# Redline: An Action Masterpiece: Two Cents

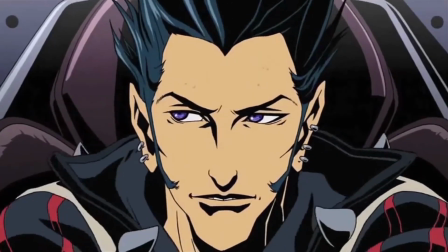Driver 1, to Driver 2, back to JP, back to Driver 1, back to the car,
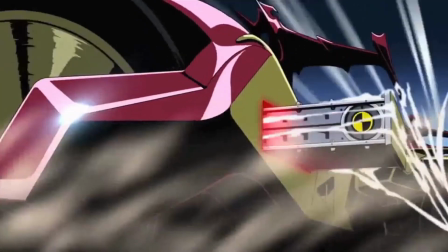back to JP, back to Driver 2, and then back to JP, ultimately to go back to the drivers.
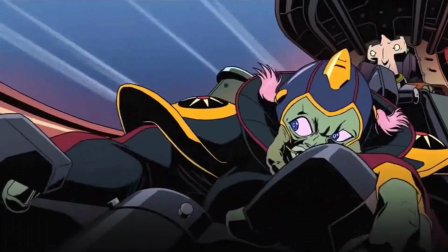All the cuts are a handful of seconds long, if even that long, but it conveys the conflict, tension, and success of the racer, and failure of the others.
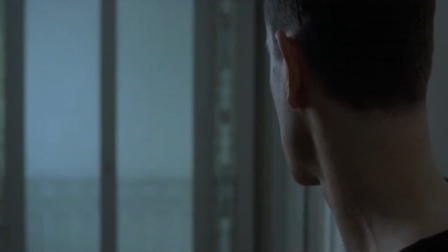Let's compare that scene to a scene from The Bourne Identity, another film with compelling action sets.
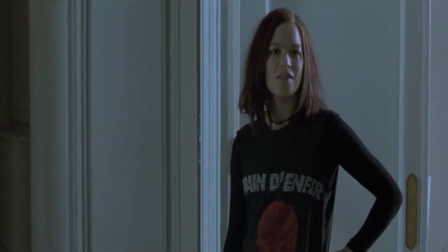In the scene, after a little tussle, Jason Bourne and the French Assassin back off for a moment.
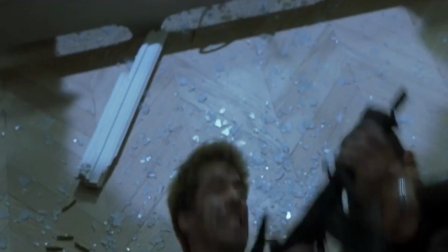The bad guy pulls out a hidden metal spike and attempts to kill Bourne with it. Now this scene will happen quickly, but notice the focus of the shots.
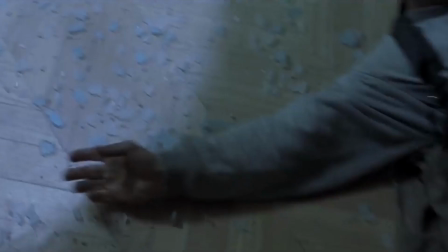I'll break them down for you in a moment.
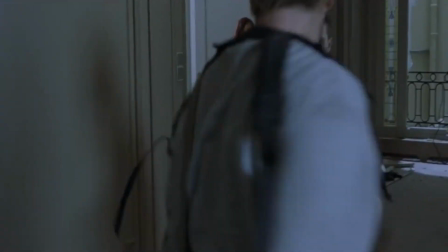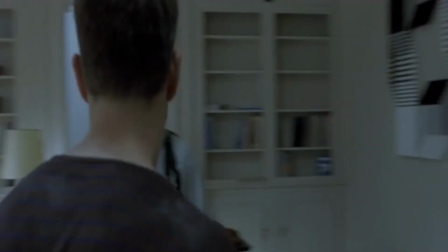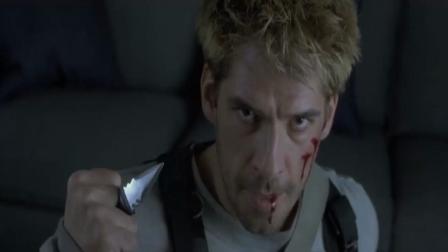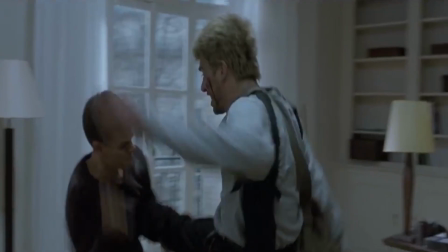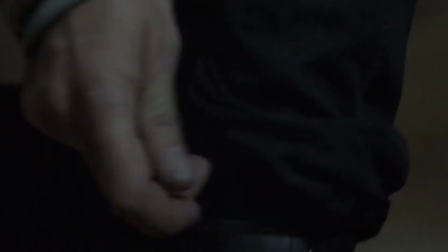First, we start with a shot of the spike, then the girl screaming to look out.
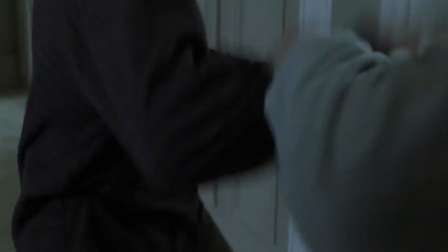Then we go to a shot of both, indicating that Jason is now keeping his distance from the opponent.
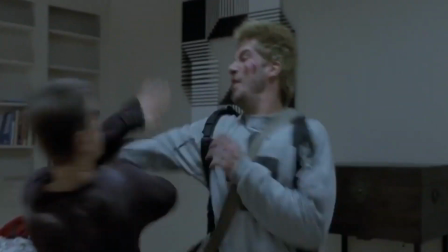The two tussle, then back to a distance as they're thinking of what to do next,
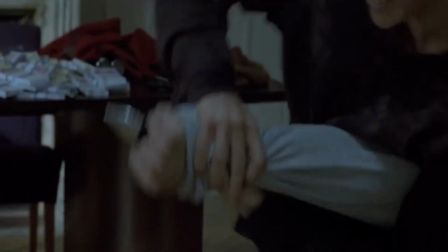back on the knife as Jason attempts to disarm him only to fail. Finding a new strategy, we see him feel around on the desk for a pin and stab his opponent.
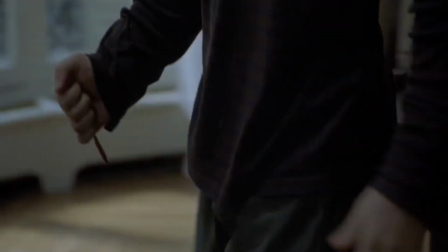In a few short moves, the fight is over. The two movies are the same. We're going from cockpit to race back to cockpit and so on.
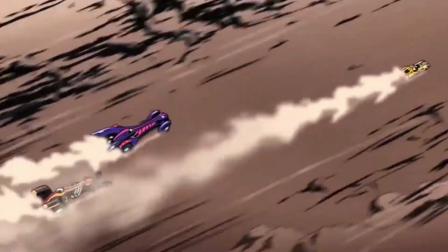Showing your fighters or racers negotiating an issue makes the action more intriguing, especially because neither of these scenes hold heavy narrative weight.
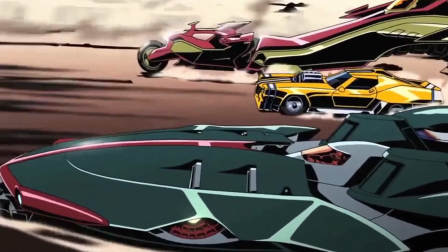Both the racers and the assassin are basic one-off villains to show how good our protagonist is,
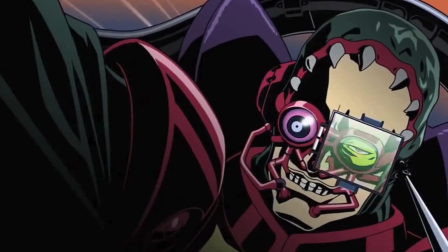so making the combat a puzzle intrigues the fans instead of just being a boring set piece.
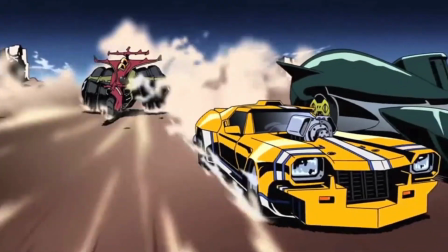Compare that idea to, say, Michael Bay's Transformers movies. I mean, there's a lot of spectacle, but that's pretty much it.
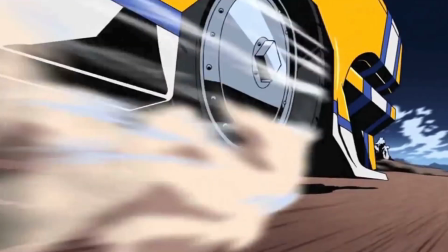No substance. Make sure your characters are thinking, and that we as the audience are inside their heads.
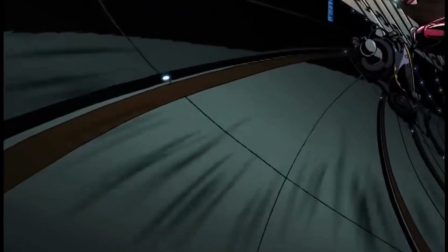Number 3. The Cinematography We want to feel like we're in the action.
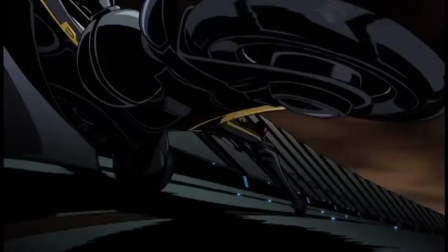Intrinsic problems with racing films are that they're all over the place, which is why they're so rarely made.
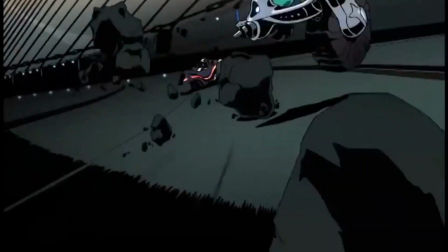Think about it. Your heroes are essentially sitting still, and comparatively to the speed of the other cars, they aren't really moving that fast.
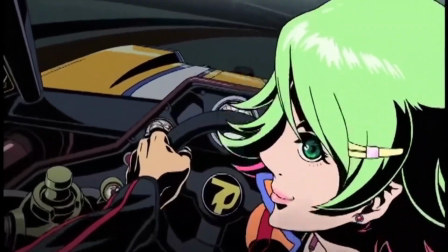You're maybe going 10 miles an hour faster than your opponent at any given time. Think about watching NASCAR.
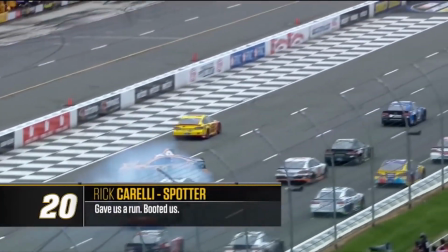It's not exactly heart-pounding action worthy of film. But have you ever been around an actual muscle car?
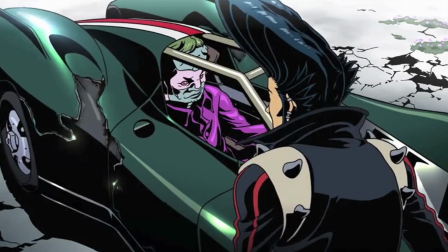It is a very visceral experience. The smoke, the roar of the engine, the feel of control and freedom.
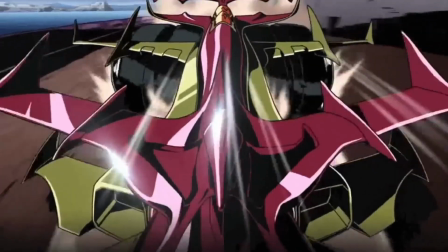These are what the writers have to convey to the viewers or readers. We need power.
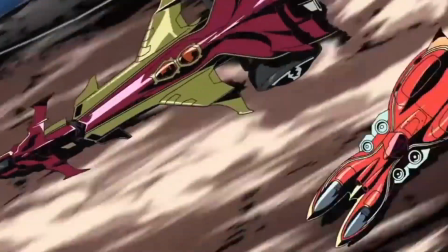And there are a few cinematic tricks that Redline uses to convey the raw emotion of racing.
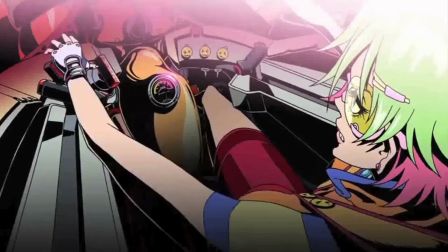First is the reaction to motion. The characters are clenching their teeth, bouncing around in the camera's field of view.
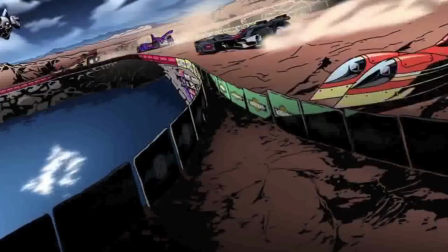At any moment you know, they could be torn from the car and ripped out into oblivion.
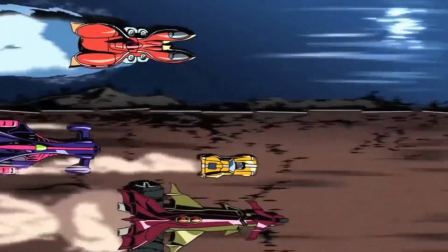The feel of reckless abandon is never lost as the cars are almost shaking under their own power.
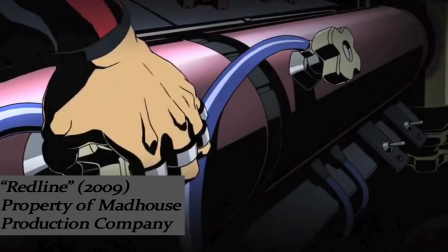Someone's having doubts, huh? Hell, I'm just trying to keep this thing interesting.
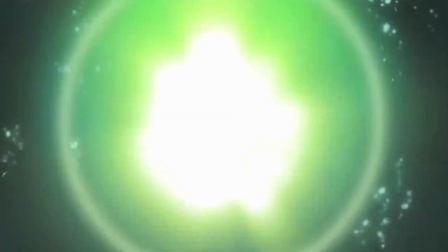You can't write me off like that. It's just a voice, pal. You don't know a damn thing about racing!